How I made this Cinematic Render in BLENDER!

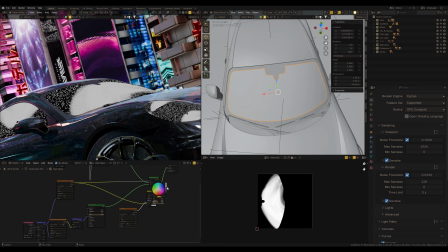20:36 Change the color to black.
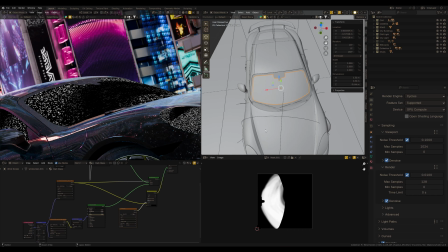20:41 And we may see it works on the front glass and also on others.
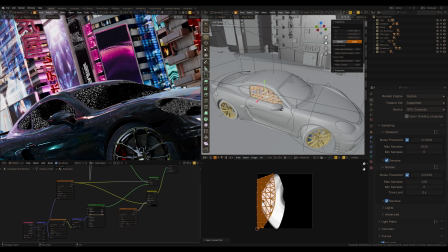20:46 So I just select this glass and move mapping in the UV editor.
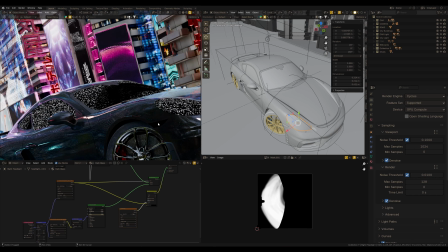20:52 The same to lights. So good, and connect this color node as a factor.
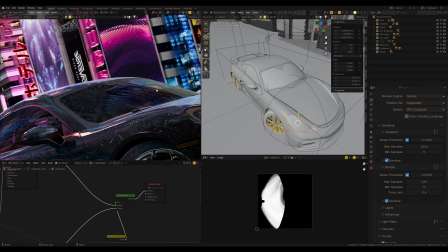21:03 Now we can see that raindrops only here. Alright, this is my render.
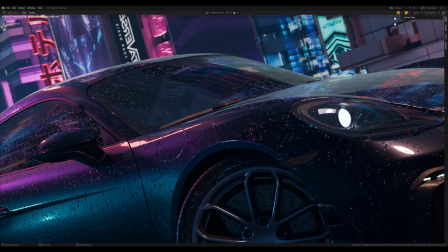21:10 It's a good detalization, water drops on the car,
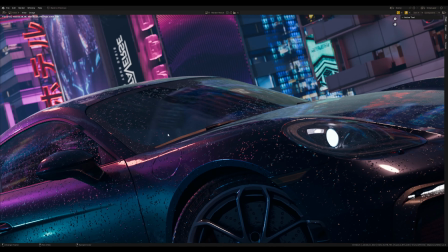21:15 which also shines on the light reflections, so everything looks good.
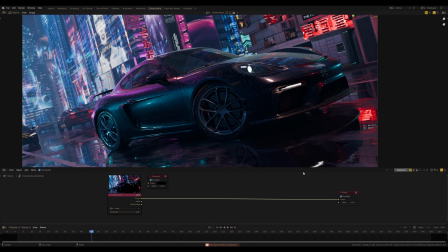21:22 Let's go to Compositing to make post-production and post-effects.
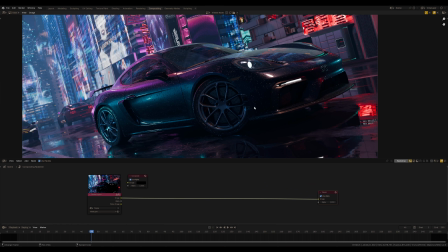21:27 All post-production in this artwork I did only in Compositing in Blender. I have to open scopes in the sidebar here to make it.
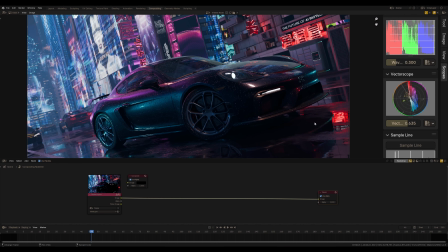21:37 Especially I need this vector scope to see colors. As I said in the previous video when we did color correction in DaVinci Resolve, do not trust your eyes, trust the scopes. Scopes show much more information than your eyes can see.
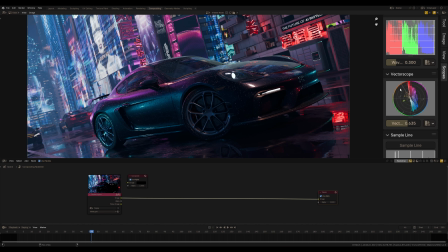21:54 I already see that we have a problem with the red color in the art, but we will return to this moment. Let's start with adding post effects like glare,
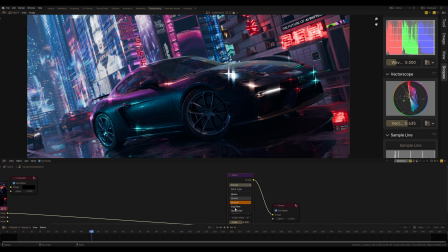22:11 like ghost. It brings some flares effect. This is pretty good for such neon artwork, you know.
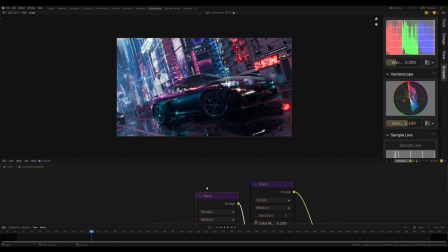22:26 And I had another glare before this one, and here I'm going to use bloom.
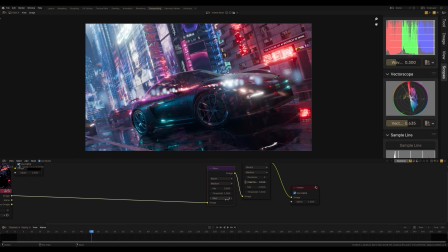22:33 It brings an amazing glare effect on the light in the artwork.
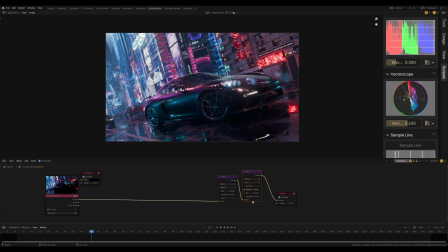22:42 This is going to be my post effects.
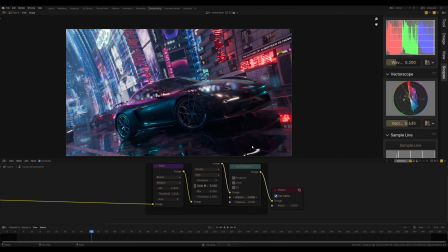22:45 Also here would be great to add lens distortion, to add a little bit of distortion and chromatic aberration.
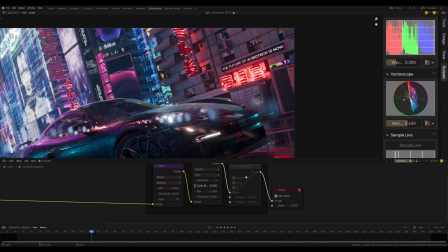23:00 See this difference. It makes artwork like a cinematic picture.
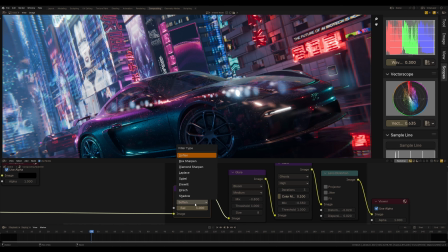23:06 Also maybe I would add sharpness with the filter node, also like post effects to make this image more crispy.
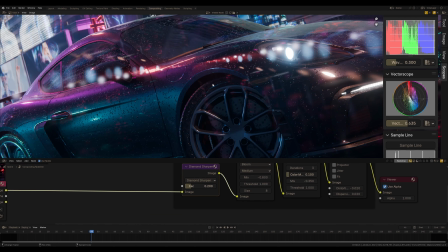23:16 It emphasizes the details.
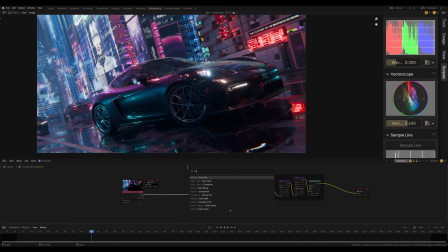23:20 Okay, these are my post effects, and now let's do some color correction. To do this I need color correction node. This is absolutely powerful node that allows us to make post-production in Blender.
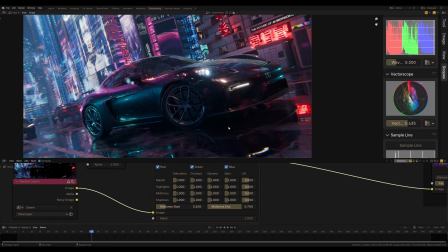23:36 Despite this being a pretty contrast image, I still want to add more contrast to the black point of the art.
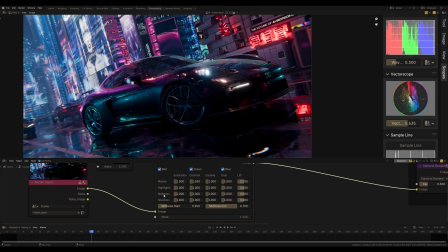23:46 Here we have master, highlights, midtones and shadows. Everything may be clear, but master, this is parameter for all values. So, I would increase the saturation for master.
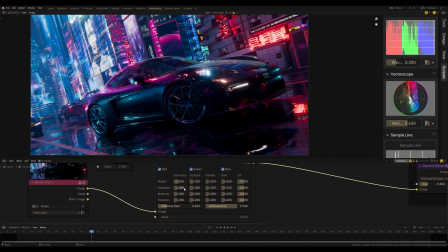24:00 Yeah, it's absolutely amazing colors, and I want this artwork will be as colorful as possible. Increase highlights a little bit. See how it emphasizes the light points.
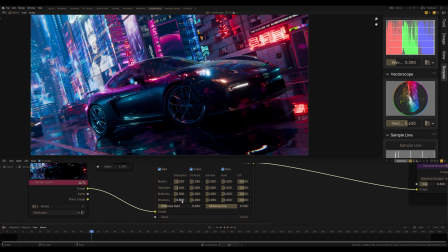24:19 And saturation in the shadow would be decreased a little bit. Increase contrast in highlights.
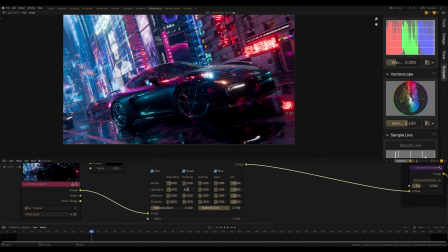24:31 At the same time as I add contrast in the shadow, I want to increase the gamma for shadows.